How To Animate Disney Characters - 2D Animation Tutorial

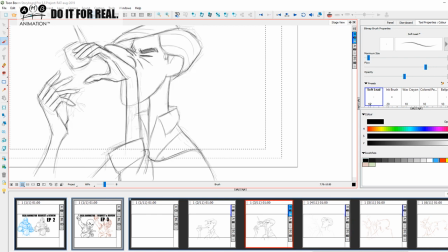3950s
So now the shoulders have completely come up here like this, and we're coming in here, and we're gonna get the buckling of the shirt and a little bit of the underline there.
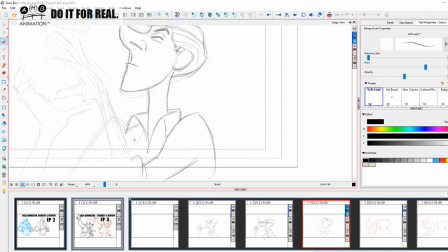3963s
So we're completely now putting the character back in terms of his shoulder anatomy, and everything is coming back to where it should be. And this is where the sleeve is going to come down there like this,
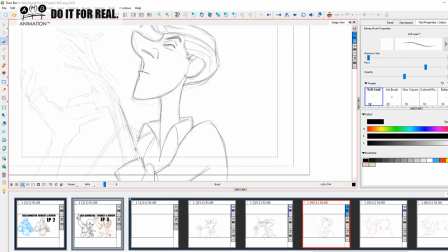3979s
and now the hand is going to lower and become less prominent in there. So we have this effect. Okay, so now we're going to look at the
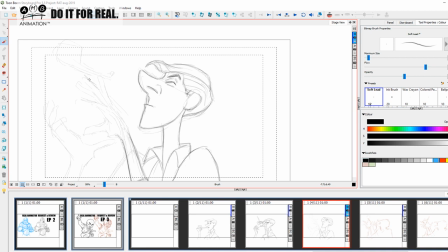3995s
distance this has moved, and in order to get the hand, I'm going to get the middle finger and I'm going to join it right onto here like this. Okay, and then this is the thing where you're going to understand where we're going to break up, and this finger is going to come off there like this.
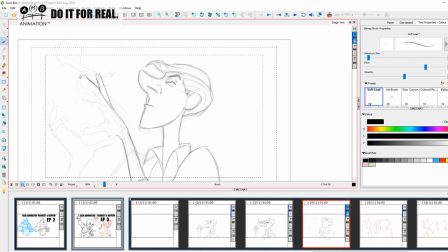4011s
Okay, out like that, and then here is where there's going to be some breakup. Okay, so we're going to have this finger on top, but then we're just going to break up the space. Now I'm working fast, so I'm making my fingers a little fatter.
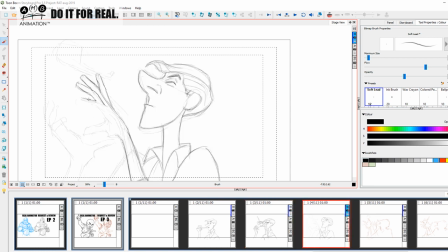4026s
I don't want to spend too much time accurately representing the drawing. What I have is accurate enough. It's giving you enough information. I need to keep this moving. So here we've got some
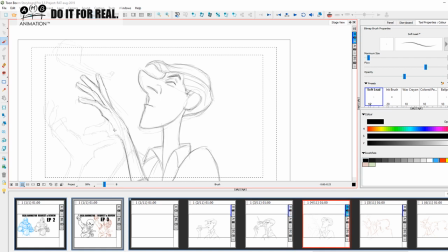4045s
metacarpal heads, knuckles, okay, coming there to give us that nice feel. And the hand is a, you remember when I did the peacock tail, the peacock claw opening up in that run cycle in Science of Shape Simplification?
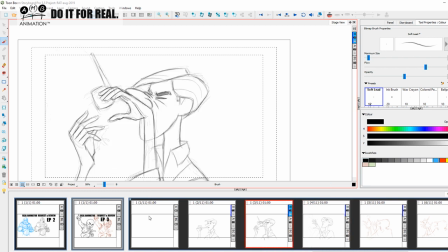4061s
The hand is nice and big on this frame, really, because we want to see its introduction, okay, like that. So it really helps it. Now what we want to look at is this beautiful balance of negative space in the Science of Shape Simplification coming here.
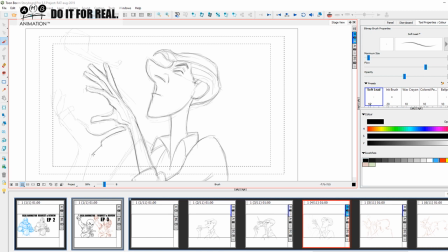4079s
So we have the thumb coming here like this. So this is really going to give you food for thought whenever you do your animation posing. Okay, so this is now where I'm going to make this line here that determines where my first finger is going to be,
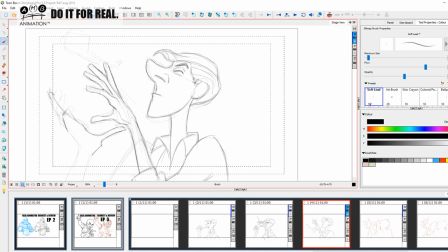4093s
and then the rest are going to kind of sit in there and kind of help me determine and understand where the rest of them are. Okay, so this one is going to be here, this one is going to be somewhat hair like this, and then this one is going to be next to it like that. Okay, there we go.
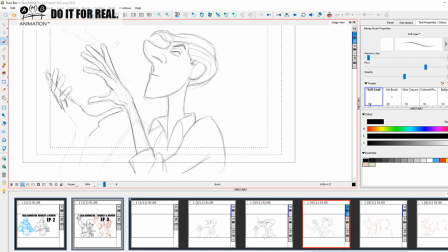4112s
So these hands are really opening up and helping us see that. So more exaggeration going on there. I must stress, his fingers are not as fat as mine. Okay, they're nice and thin and spindly like the character, but I'm just getting on with the task in hand.
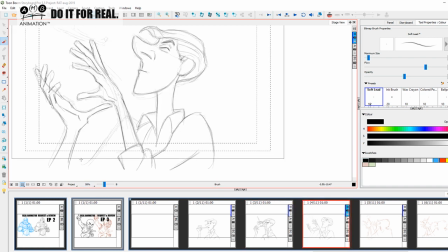4129s
We have far too much to do for me to be too fiddly about little details like that. Okay, the pipe has now reversed its angle, so we're looking at this shape here. So this shape has gone all the way up here.
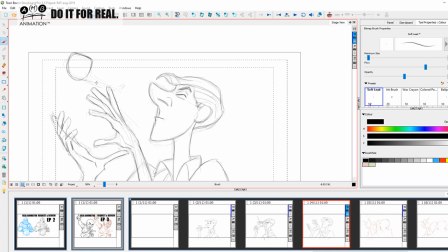4143s
So just like I talked about how the basic pendulum spin, which is the final exercise on pendulums that you do in the Real Animator Training Library, you know, you really, when you want to get that speed effect, you really chop and change.
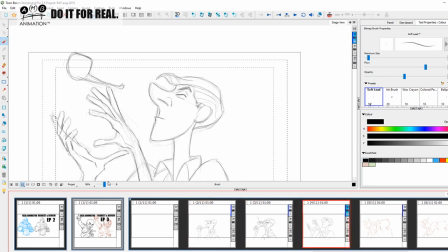4158s
There will be in-betweens, but not many, I can tell you that. Okay, so we have this pose here. What I'm gonna do is, I think I will leave it. I will leave it. That's clear enough for you. Let's beef it up. Duplicate selected layer. Okay, yeah, that's nice.
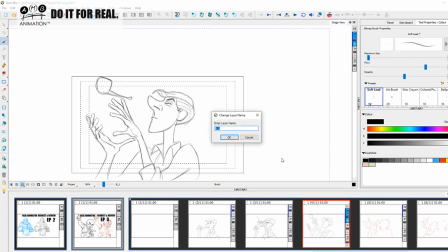4177s
Merge that. Okay, that just saves me some time, so I don't have to go heavying it in. Okay, so let's just call that B. Okay, so there we are. So we have something like this. with the squash and stretch.
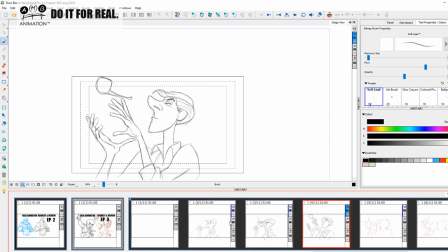4191s
Okay, so there's a squash and now there's a stretch in his face and his neck. Okay, squash, stretch, and the hands are coming off it.